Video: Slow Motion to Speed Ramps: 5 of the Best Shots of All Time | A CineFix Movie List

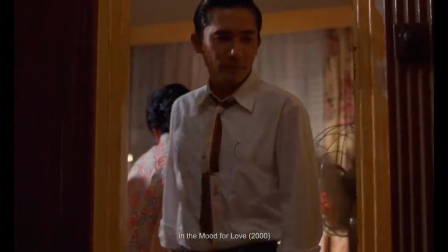As in moments of almost intimacy from In the Mood for Love, the moment when Po Wing leaves Fei and Happy together.
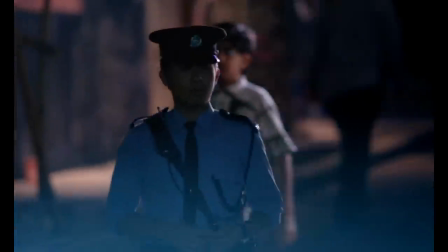And for our first pick, an otherwise entirely ordinary moment with a drink and a longing gaze from Chungking Express.
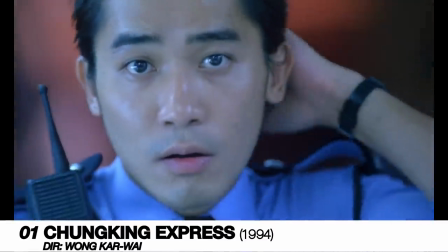In its second half, we follow the story of COP663 and snack bar worker Fei who secretly longs for him.
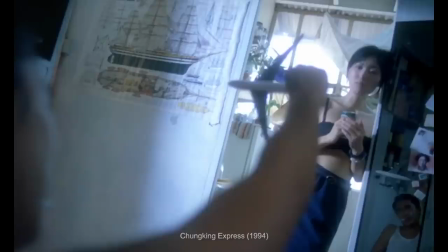Every day he purchases the same meal for his girlfriend after his shift, until one day she suddenly leaves him,
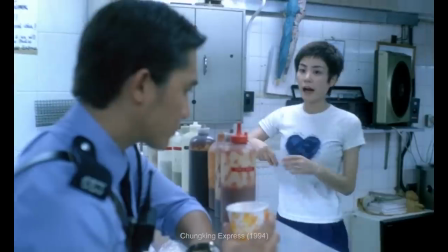and leaves a note for him at the snack bar, which he finds, and we get this.
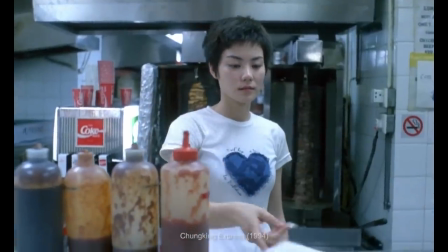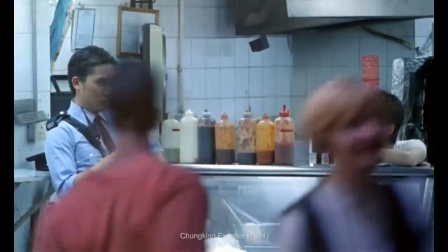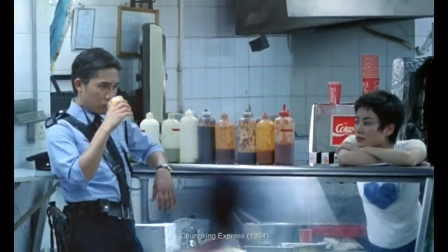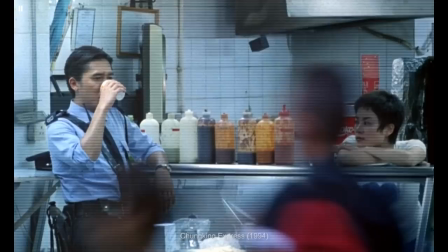This moment feels like it's been preserved in amber, as if the whole world is racing by, oblivious to something absolutely historical happening to just this tiny pocket of it and the two people in it. And this is no ordinary slow motion.
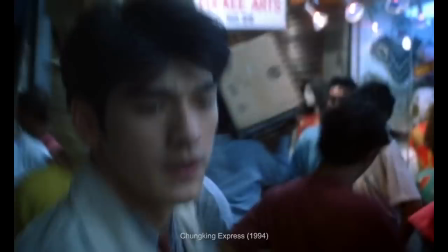Here, as throughout Shung King Express, Wong Kar Wai combines a frame repeating step print with long exposures to create a dreamy,
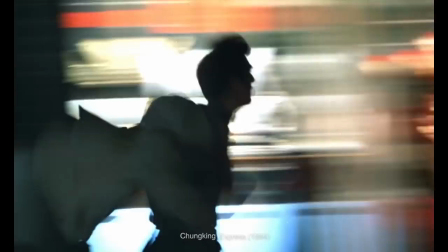clippy effect that feels both fast and slow at once. And there is a cheat going on here.
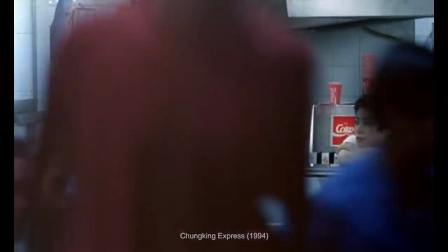It's not actually the camera that's doing all of the slowdown.
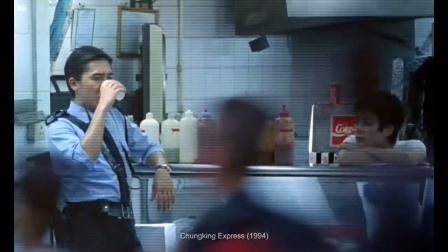Tony Leung's COP663 is himself heightening things by just moving his arm very, very slowly, but the effect is the same.
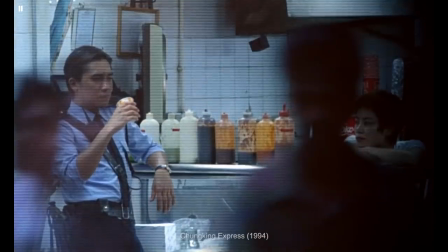They're separated from the rest of the world in space, foreground versus mid But the time distortion separates them even further,
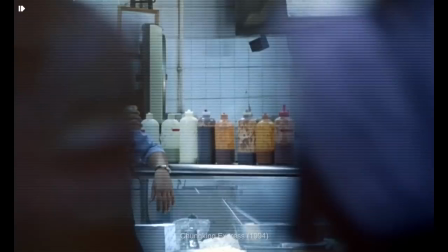as if they literally had their own entire timeline where only the two of them mattered.
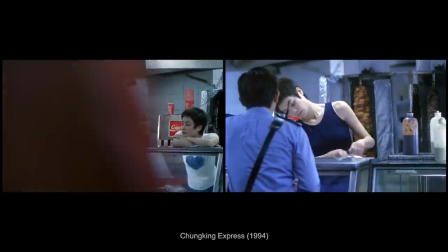As if time moved differently for Faye, whose eyeline tells us she is the only one who seems to notice how important it is.
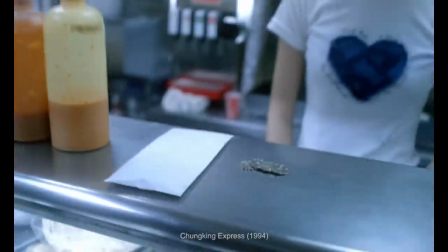Cop 663 might be looking the other way and missing it. But for Faye, and us watching, we're witnessing a moment that won't be soon forgotten.
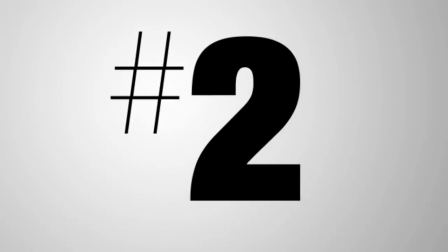On the opposite end of the spectrum, you get fast motion.
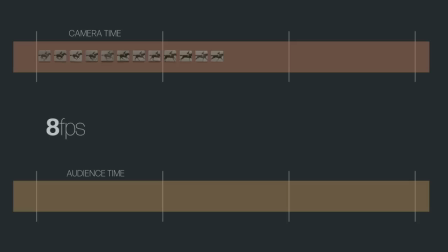Achieved by running a camera very slowly, capturing only a few frames every second, and then playing them back at full speed.
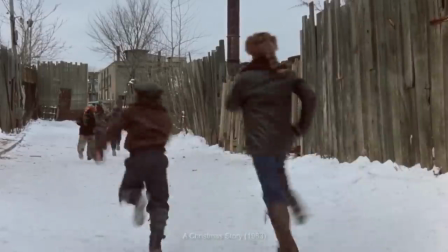The effect is of compressing how long things take, packing more moments into fewer, of leaping across minutes of story in the span of you, the viewer's seconds.
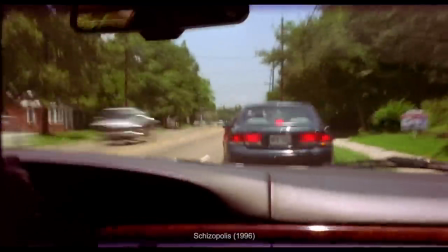Like an extreme wide shot of time rather than space. And ask yourself, how does this feel compared to normal speed?
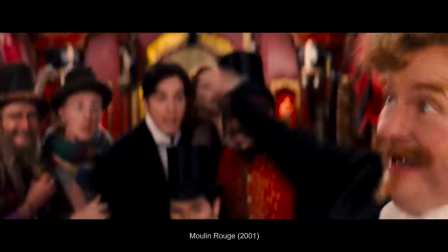To us, it feels a bit like mania or freneticism.
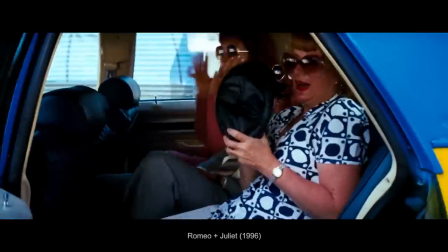From the joyful kind in A Hard Day's Night, to the dangerous in Romeo and Juliet to the terrifying in Jacob's Ladder. It can feel superhuman, done a dozen different ways in comic book movies and especially here,
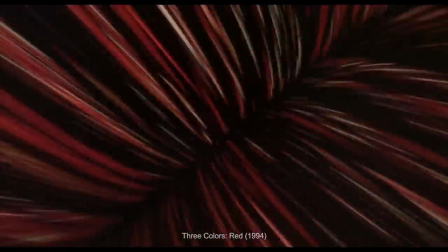representing the speed of telecommunication in the opening shot of Three Colors Red.
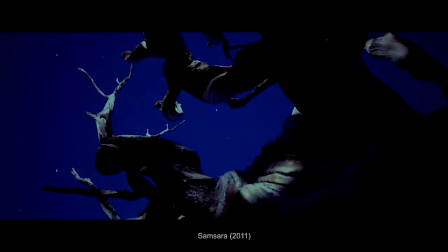At its extreme, you get the time lapse as whole days and lifetimes and eras fly by before our eyes.
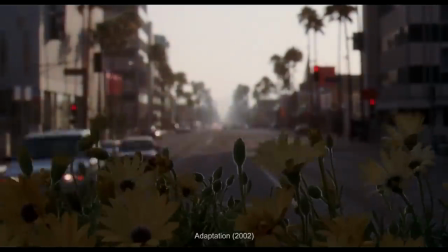Like in these shots from Zodiac, Adaptation, and especially Koyaanisqatsi.
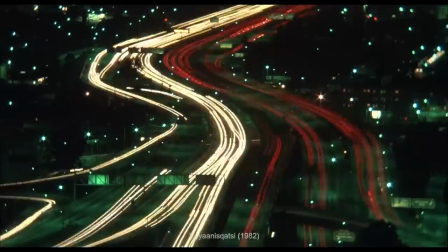The effect of which invites us to almost step outside of time in order to view humanity from a non-human perspective.
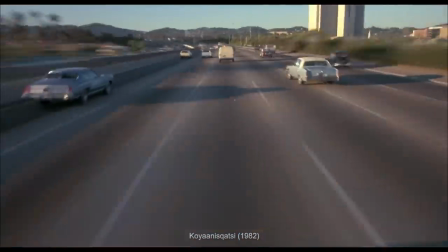But our favorite use of this technique imbues a feeling of carelessness with respect to time,
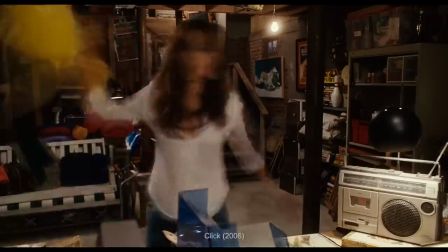as if it were not being regarded as precious, in shots like these from Click, this from Requiem for a Dream,
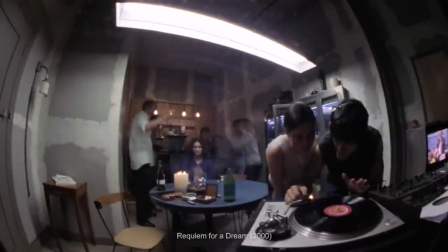and our favorite, and the one that surely inspired it, this one here from A Clockwork Orange.
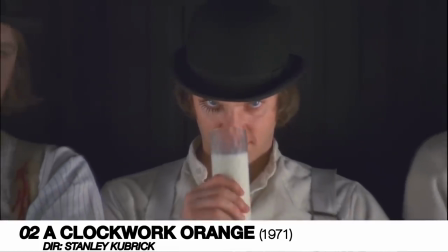Alex is the leader of a dystopian, futuristic gang of codpiece-wearing,
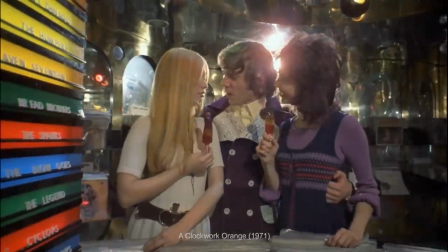violent criminals who meets a pair of women at a record store and invites them home with him for a classical music listening party and some of the old in-out-in-out.
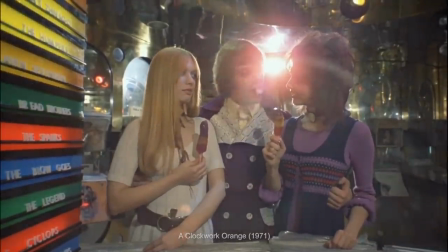What follows is this shot.
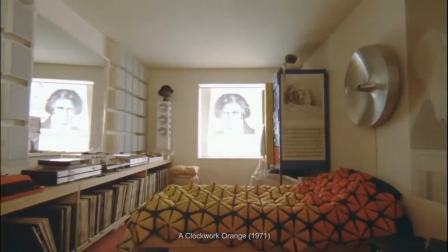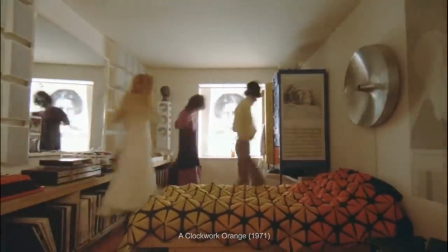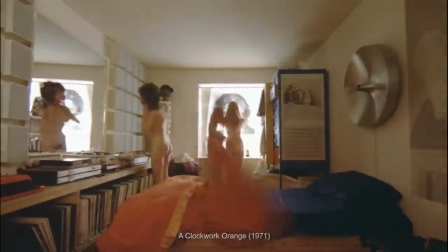This is a contender for one of the least sexy sex scenes ever filmed.
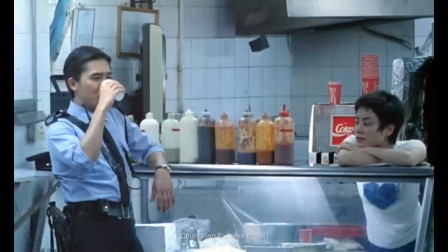In as much as slow motion makes everything look very cool, fast motion can make it look terribly hammy.
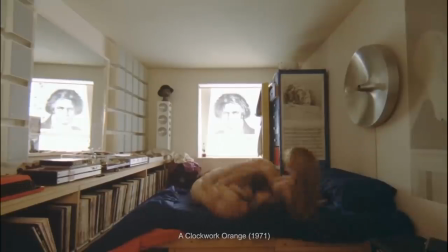William Tell serving here as little more than a highfalutin yakety sax. But that's kind of the point.
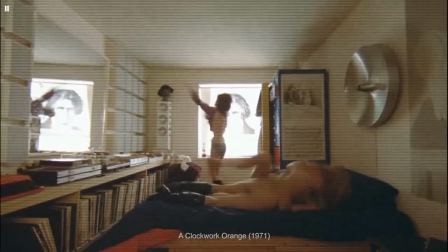There's no elegance to this encounter, no savory, no delight in it. Only drug addled wildness, boundless energy, and a lack of focus.
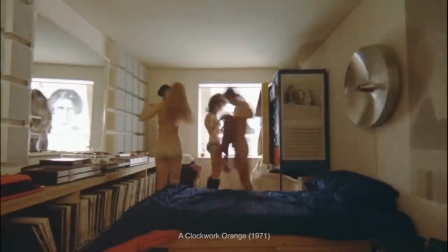The fast motion of it says that this time is so unimportant that much of it can be thrown away.
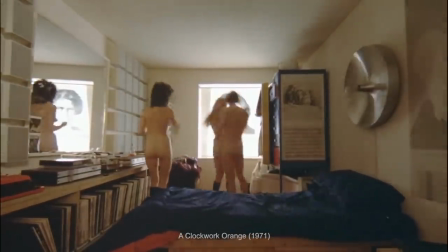It is something to be chewed through with reckless abandon. There's lots to spare and plenty to lose with hardly an impression or memory made of it along the way.
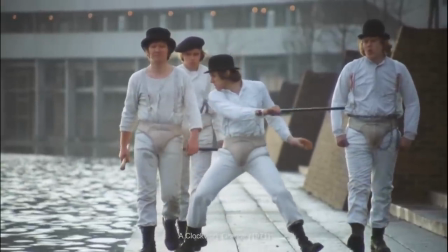Contrast that to the slow motion later on in the film when Alex lashes out in violence after his gang attempts to overthrow him.
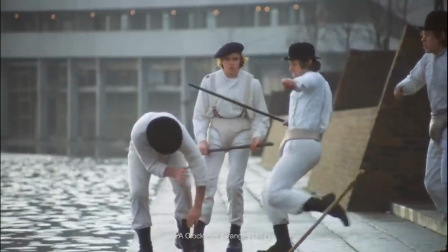One of the few times Stanley Kubrick used slow motion in his entire career.
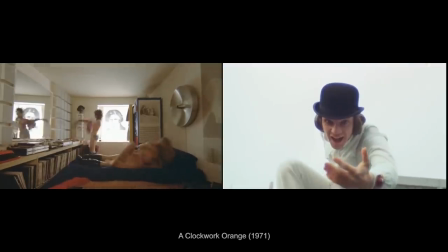And you see how much more intimacy there is to the violence of the film than to its sex. which lends very important context to other moments in the film.
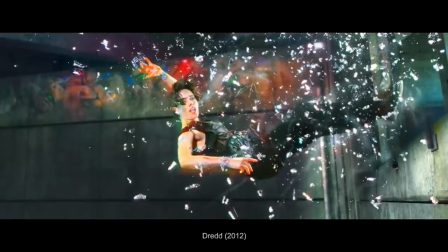Of course, there's no rule that says time has to move at a constant speed. Speed ramping is simple enough for anyone with a smartphone to accomplish these days,
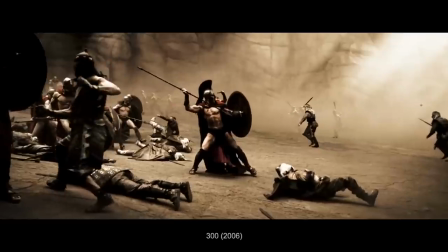but for a while it was a pretty revolutionary technique, achieved by varying a camera's frame rate while it's in the process of rolling.
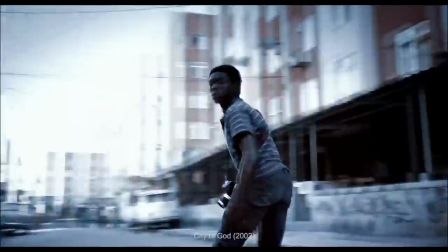Just as camera movement shifts a shot's relationship to space before our eyes, speed ramping shifts its relationship to time.
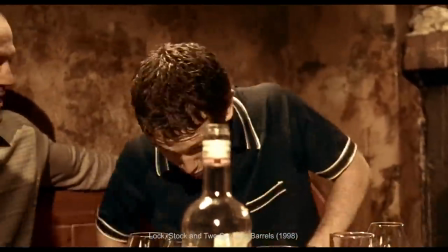If slow motion is a close up in time, then speed ramping is a zoom in on time.
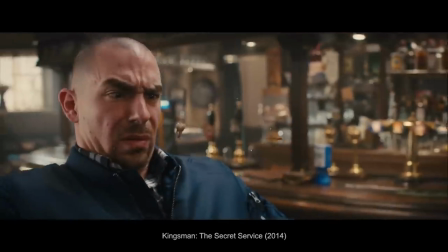This can draw attention towards certain moments and away from others without sacrificing a sense of continuity by inserting an edit.
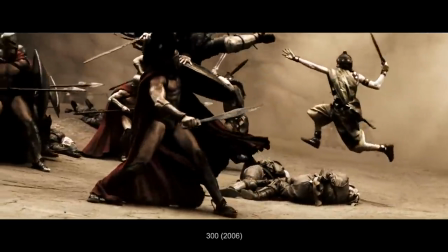Zack Snyder famously built a whole action aesthetic around this,
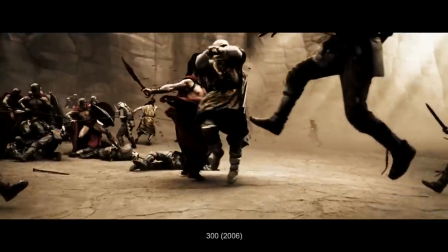guiding the audience towards the most impactful parts of every fight by expanding and contracting the flow of time around them.
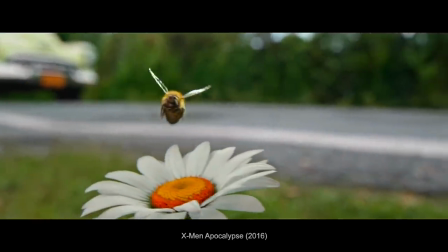But the speed ramp can also draw our attention towards the uneven nature of time or its perception, towards a contrast.
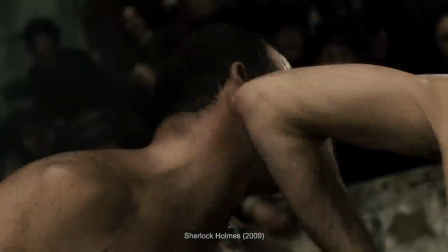Consider Guy Ritchie's treatment of Sherlock Holmes.
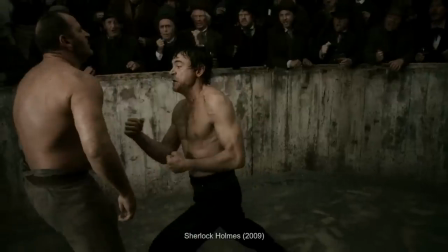Each ramp makes us notice the difference in how Sherlock perceives the flow of time through a fight compared to how the rest of us do.
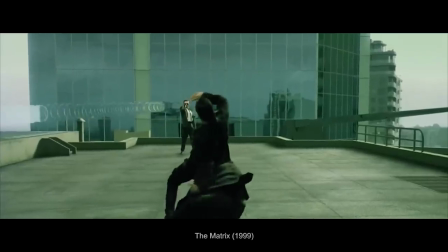Same goes for The Matrix, the ramp into bullet time, highlighting the development of Neo's superhuman abilities.
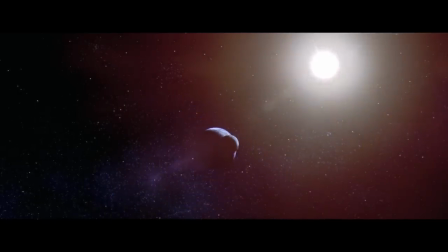But our favorite example of the speed ramp comes from an already famous shot from Contact.
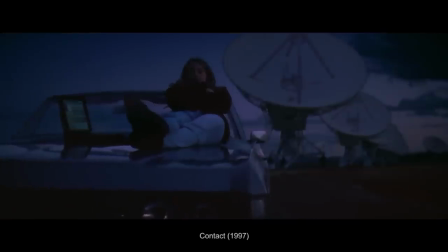Jodie Foster plays Dr. Ellie Arroway, an astrophysicist with SETI who learned her passion for radio astronomy from her father.
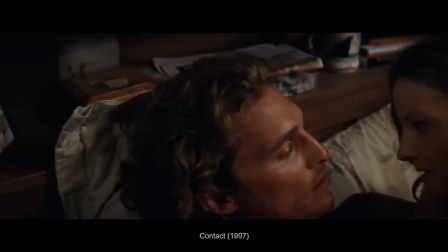She tells her on-again, off-again fling Matt McConaughey about her dad passing away, and we get a flashback to this.
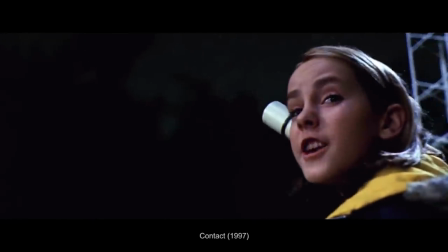Dad, there's another one.
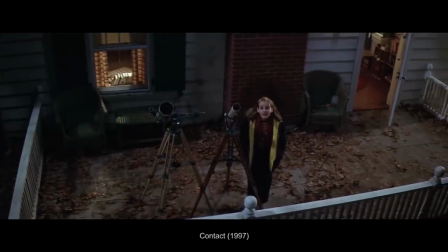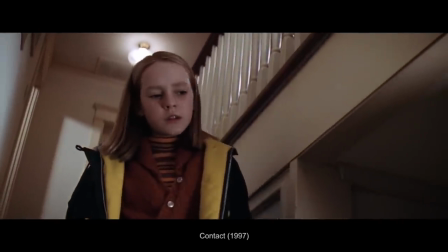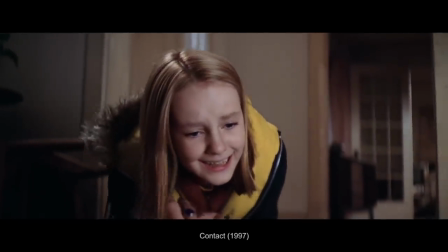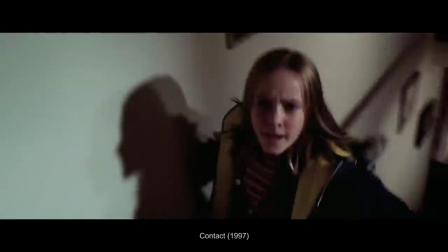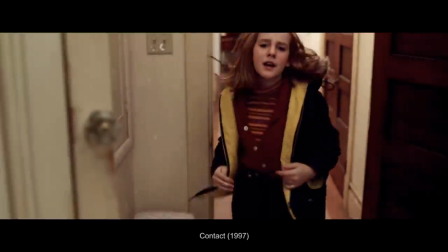Much has been made of this shot's unexpected and seemingly impossible pullback through a mirror, which is certainly worth appreciating.
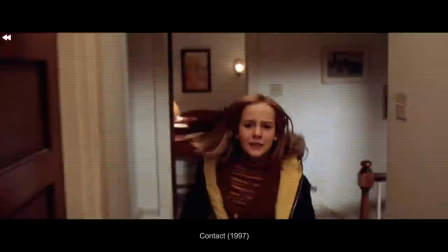But there is a subtler, less appreciated surprise, and it's the time ramp as Ellie rounds the stairs,
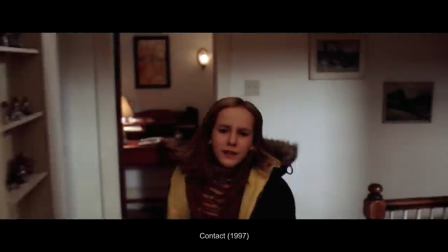where the change in speeds seems to turn time itself into an enemy.
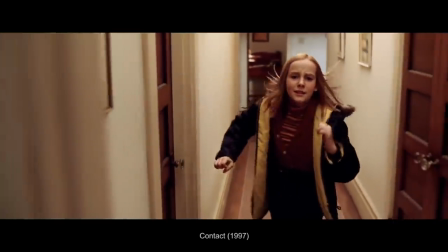The only uncertainty, the entirety of the drama, comes from wondering whether she will get there fast enough, whether she will get there in time.
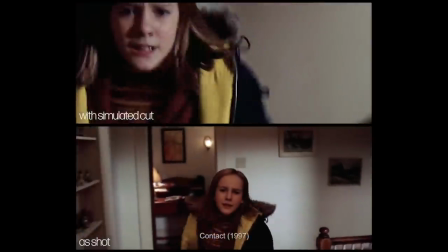And by using a ramp rather than a cut,
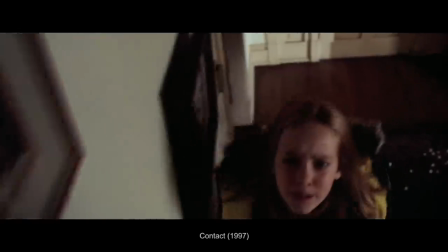the shot shifts our attention subtly towards the time component of things and focuses us more intently on the primary driver of the drama of the scene.
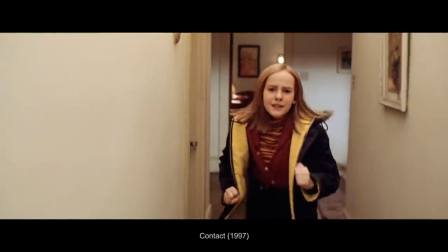Our heart continues to beat fast while Ellie increasingly moves slow and an inescapable sense of doom emerges,
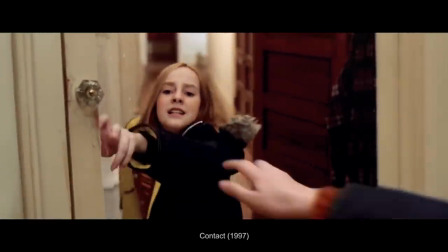like the fundamental forces of the universe were stacked against her father. As if the further she moves down the hallway, the longer each next step takes,
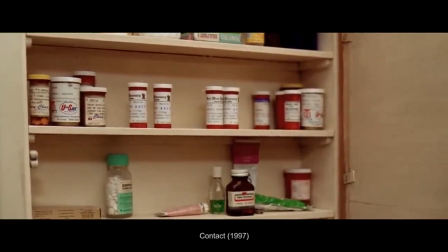as if she were swimming upstream through time, which is surely how it must have felt to be in her position.
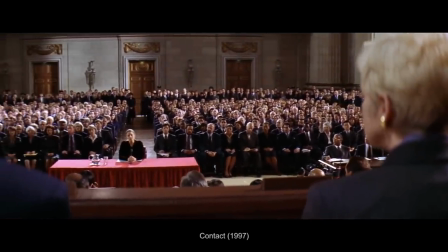And it is important to remember that the shifting, expanding and contracting nature of time, even as space seems not to change,
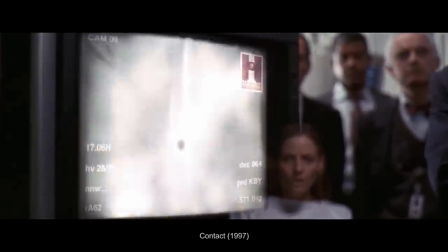is not only important to the formal aesthetics of the film, it is quite literally a plot point around which the entire end of the film hinges.
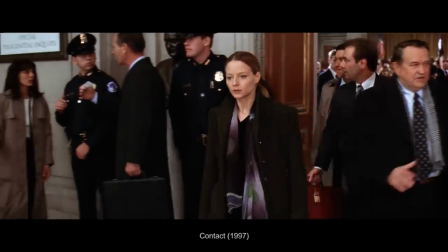Which makes this an especially brilliant use of the speed ramp effect.